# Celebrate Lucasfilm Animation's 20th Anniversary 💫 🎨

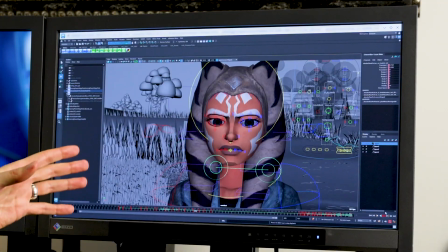So basically seeing, what she's going through and all those little ticks from like the little bit of eye movements and the little bit of lip press and little bit of nose movement,
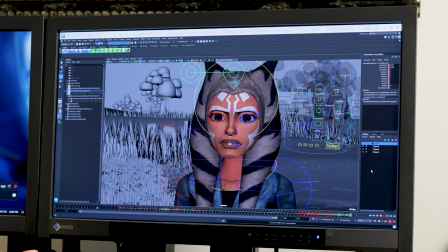anything in here are all being done by all of these different controls.
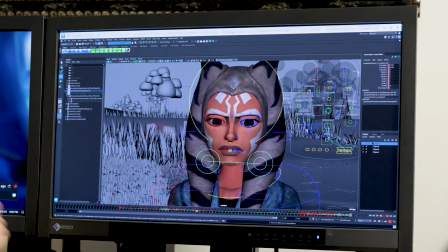So we have body controls and we have facial controls. And an animator's responsibility is to take those controls and make
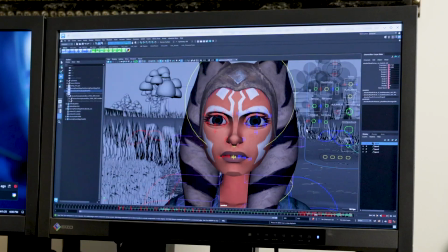what you see here come to life so that you really believe what Ahsoka is feeling in this moment. And it's been really pretty amazing to go all the way from just what you've seen in story, all the way up through layout to animation. We really like to pride ourselves on every department kind of plussing everything just a little bit. So from script all the way through, by the time you get to animation, we hopefully deliver a good performance. And then we hand it off to our lighting team, and the lighting team takes it that next step.
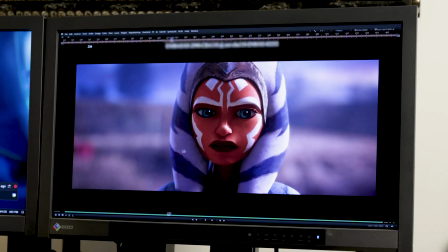And then you can see here when the shot is fully lit and done, with textures like you'd seen from Chris already and our design team, with the story that you've seen from our story team,
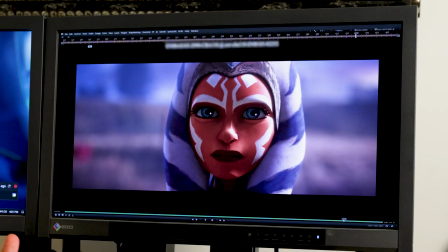with us adding the actual bit of emotion and love into it, and then our lighting team takes over, and this is what you get in the end. Hi, I'm Alex Shawless, and I'm the Senior Technical Director in Lighting and Effects at Lucasfilm Animation, and I'm here to show you how we take the animation we get from Keith and his department into lighting.
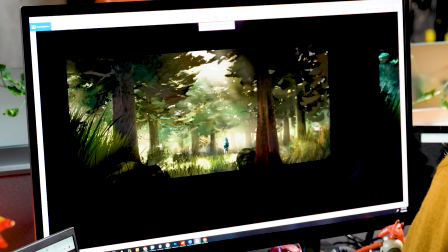First, we start with something called a lighting concept,
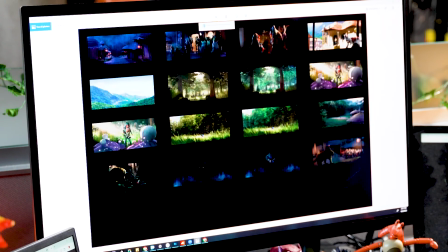which is a 2D painting our lighting color key artist does to give us a vision for how we want the shot to be once we take it into production. In this first episode with Ahsoka for Tales of the Jedi, it's her as a baby, so we wanted to keep the light very wondrous and childlike. So a lot of the colors are bright and saturated, and everything has this magical kind of glow.
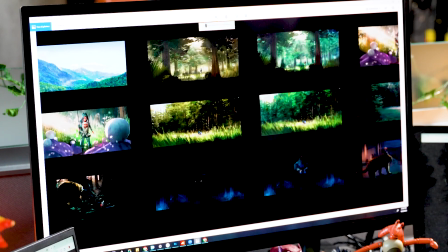And I'll just take you through some of these, a little more zoomed in. So these are all 2D paintings. They are just flat in Photoshop, and our job is to actualize them into 3D space.
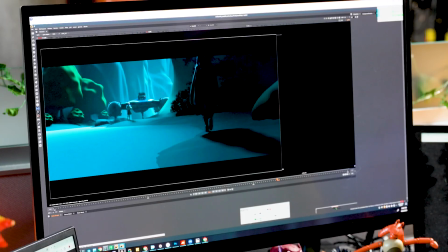So I, as a lighting artist, when I get given a shot, it might kind of look like this,
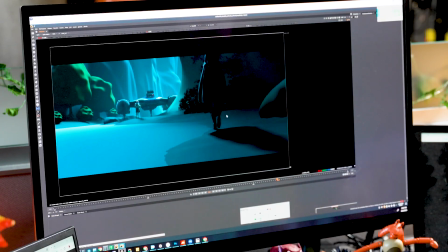where it's just the proxy, or like what we got from the story department, so it's not lit yet,
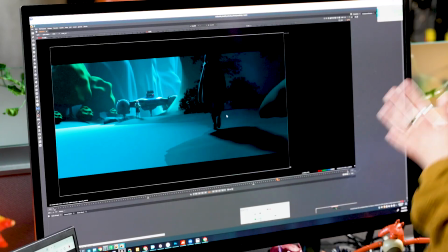and we'll use that as a basis to start adding lighting layers on top.
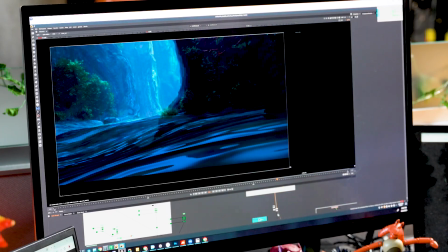And then we add the matte, which is the painting that goes in the background. So it's a lot prettier than just flat shaders.
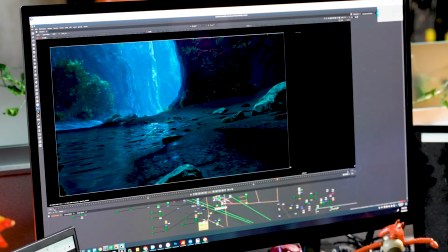Then here I'm adding the beach and the rocks and the water, all of which have been treated as well separately.
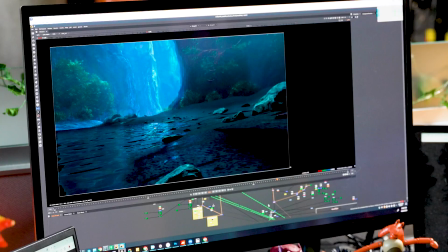Add some haze so that Ahsoka stands out on top and that it feels like a beach. And then we start adding more rocks,
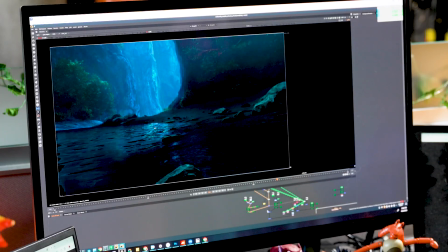some general color grading, and some footsteps so that she looks like she's actually walking along the sand. And then we add the characters on top, and then you get a final shot, and it's fully lit. Now I've taken you all the way through our lighting process, all the way from lighting color keys to final frame. And this is how we take a character like Ahsoka through her journey, and we hope that you love her as much as we do. In the next step, you'll get to see her on Disney+. One of our favorite things about seeing Ahsoka is seeing the finished product. Having all the work done here and then seeing her on the big screen is just fantastic. And you can catch that work too. Check out all of our shows that we've seen today and more on Disney+. See you next time.